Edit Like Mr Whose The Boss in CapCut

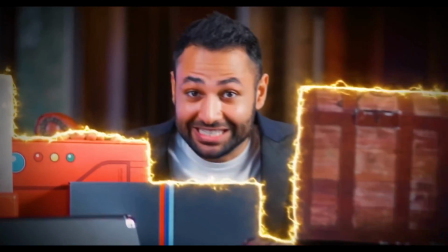[0:00] In this building right now, we have some of the rarest, most valuable phones in existence.
Can we create a Mr. Who's the Boss intro like that in CapCut? Dude, we can get really close. First, we need all of our elements.
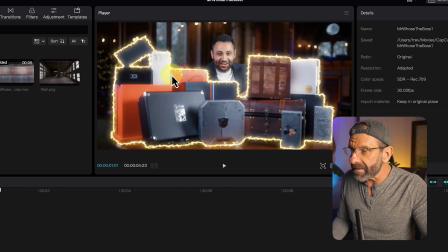[0:11]
It looks like Arun, Mr. Who's the Boss, actually filmed on a set that looks like this and had the effects added after in, oddly enough, After Effects. But I don't have a big warehouse and we're not going to use After Effects to cut all this stuff out so we can add fire afterwards.
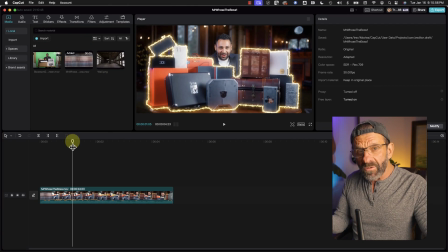[0:24]
So we're going to make all of our elements CapCut friendly. First, I used artificial intelligence to create this warehouse background.
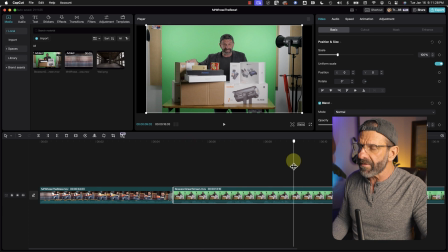[0:30]
Then I filmed myself with these boxes in front of me on a green screen. And then I left the screen and filmed just this by itself.
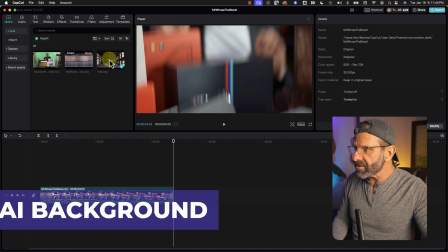[0:38]
And you'll see why in a second. To start, let's go ahead and drag this wall, this warehouse wall onto our timeline.
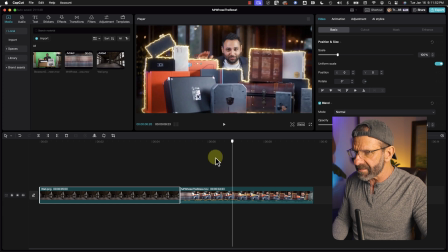[0:46]
And notice that it moved everything over for us. I'm going to leave this here so we can reference it as needed. I'm going to turn its volume down so we don't have to listen to it when I'm playing it.
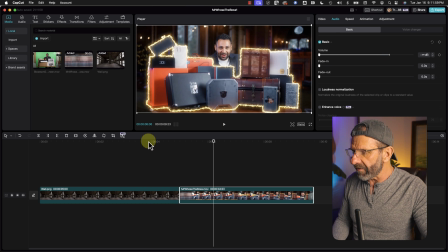[0:54]
I'm just going to click on audio and drag the volume slider all the way down. Background's about the right length. I want to make a little longer, maybe about six seconds.
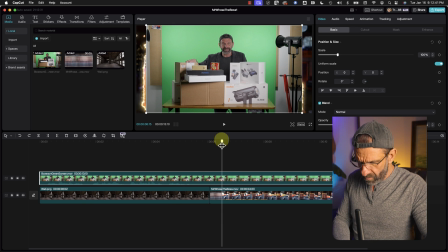[1:00]
And then I'm going to drag me on top of it. And then I'm going to just cut it right when the background is just the green screen and not me, starting right here. So I'm just going to click on it and hit Command-B on a Mac, Control-B on a PC, and drag this on top of it.
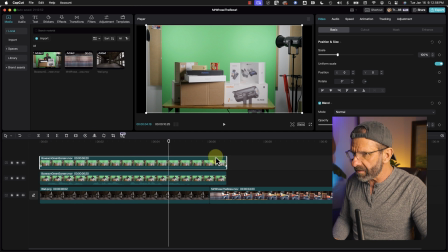[1:15]
So we can manipulate these independently. The first thing you might notice is that there are black bars here. That's because Arun's video, the one I pulled from YouTube, is at a slightly different aspect ratio than 16 by 9, which is what I shot at.
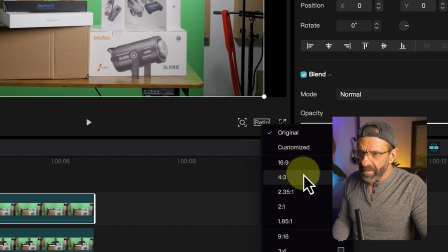[1:28]
So we're just going to go down here to Ratio and select 16 by 9. And bam, now it fills the whole frame.
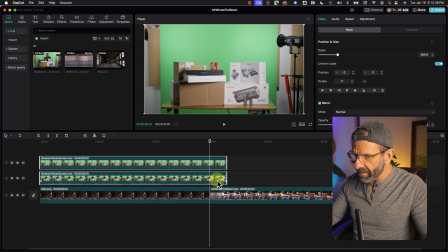[1:34]
Now I'm going to trim all of these clips so that they are all the same duration. I'm going to hit Command-B for both of those, Control-B on a PC, then hit Delete. And now we're just going to manipulate these layers one at a time. And this is actually pretty simple. Even though it looked pretty fancy, it's easier than the last two videos that I've created for you on this channel.
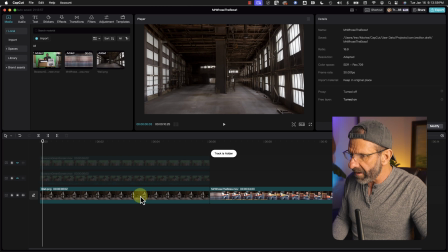[1:50]
I'm going to hide these two layers and first start with this warehouse background. Now, it's cool we could use it just like that, but there are two issues.
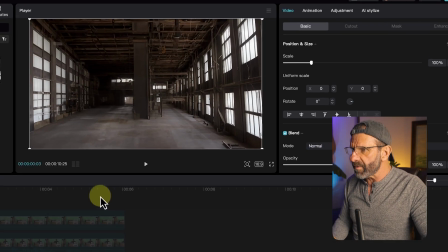[1:57]
Number one, it's kind of wider than we want it to be. So I'm going to zoom in on it and move it a little bit. So just kind of maybe looks a little bit cooler. I think the background looks pretty good like that. You guys can do whatever you want with it. I've included this background and all of the elements that I'm using in this video in a link in the description. So you can go down there right now and click on that link and download the elements and then follow along with me.
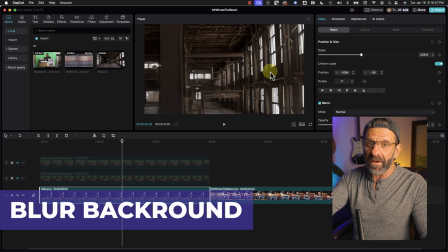[2:16]
This background is really sharp, but it's supposed to be in the background and to separate the background from the person that's talking.
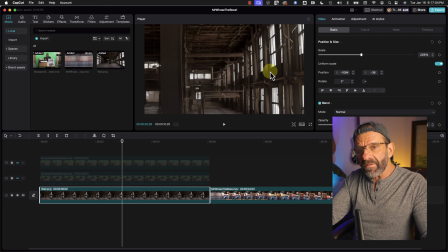[2:22]
It's going to be me in this case. We want the background to be a little bit blurry. To do that, you can add some blur to it and one effect that CapCut has built in. It's actually a pro effect, but it is called lens blur. So we're just going to go ahead and go to effects.
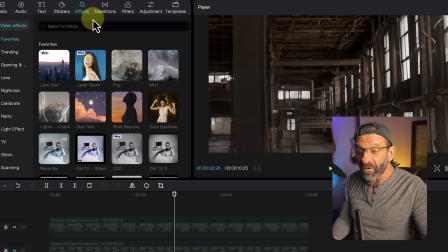[2:35]
I have saved it as a favorite so I can find it. You can search for effects now, which is a recent addition, which is huge, but it doesn't always work. So you just want to save it as a favorite by hitting that star and it'll appear here at the top.
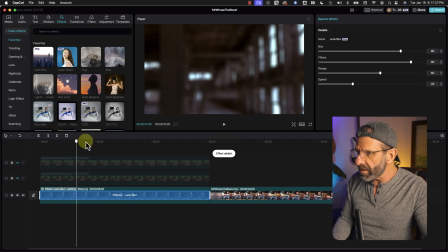[2:45]
I'm just going to click and drag it down to the timeline. and this is a pretty pretty good filter because it does have
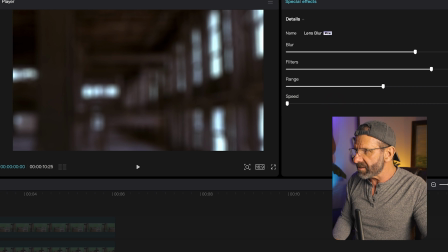[2:53]
the ability to control it we want to turn the speed all the way down to zero so that it doesn't change over the course of time here and we want to blur it considerably less than that so we can still tell that it's kind of a cool warehouse and filters kind of adjust the color I kind of
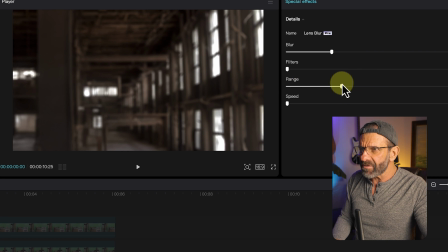[3:06]
like it warmer like that and the range does that to it and I like the windows a little bit darker so we drag the range all the way now probably all the way down to the left I think that looks best for our purposes we don't the background to pop we want it
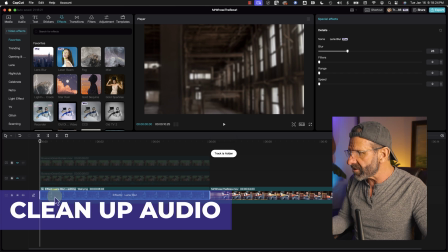[3:18]
to be a background now let's turn on the next layer which is me talking so I'm gonna hit this little eyeball right here and play
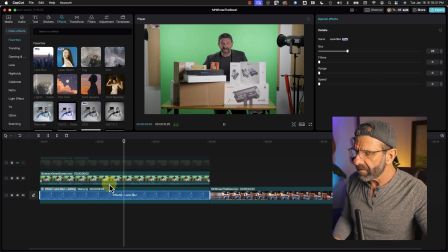[3:23]
it but you to listen in this building right now we have some of the rarest most valuable boxes in existence is that the worst English accent you've ever heard in your life what I do want you to notice actually is this hum listen carefully can you hear that that is because I'm using a wireless microphone and the receiver for the microphone if it's too close to the camera, like on the camera, just hanging right underneath it, it goes the wireless interface messes up the camera sound. What I have to do, I learned on my own, is hang it like three feet below the camera, but I didn't do that. So we've got that that whine there. How do we get rid of that? Well, CapCut makes it easy. In fact, it's easier in CapCut than it is in Adobe Premiere Pro. I mean, it sounds actually better.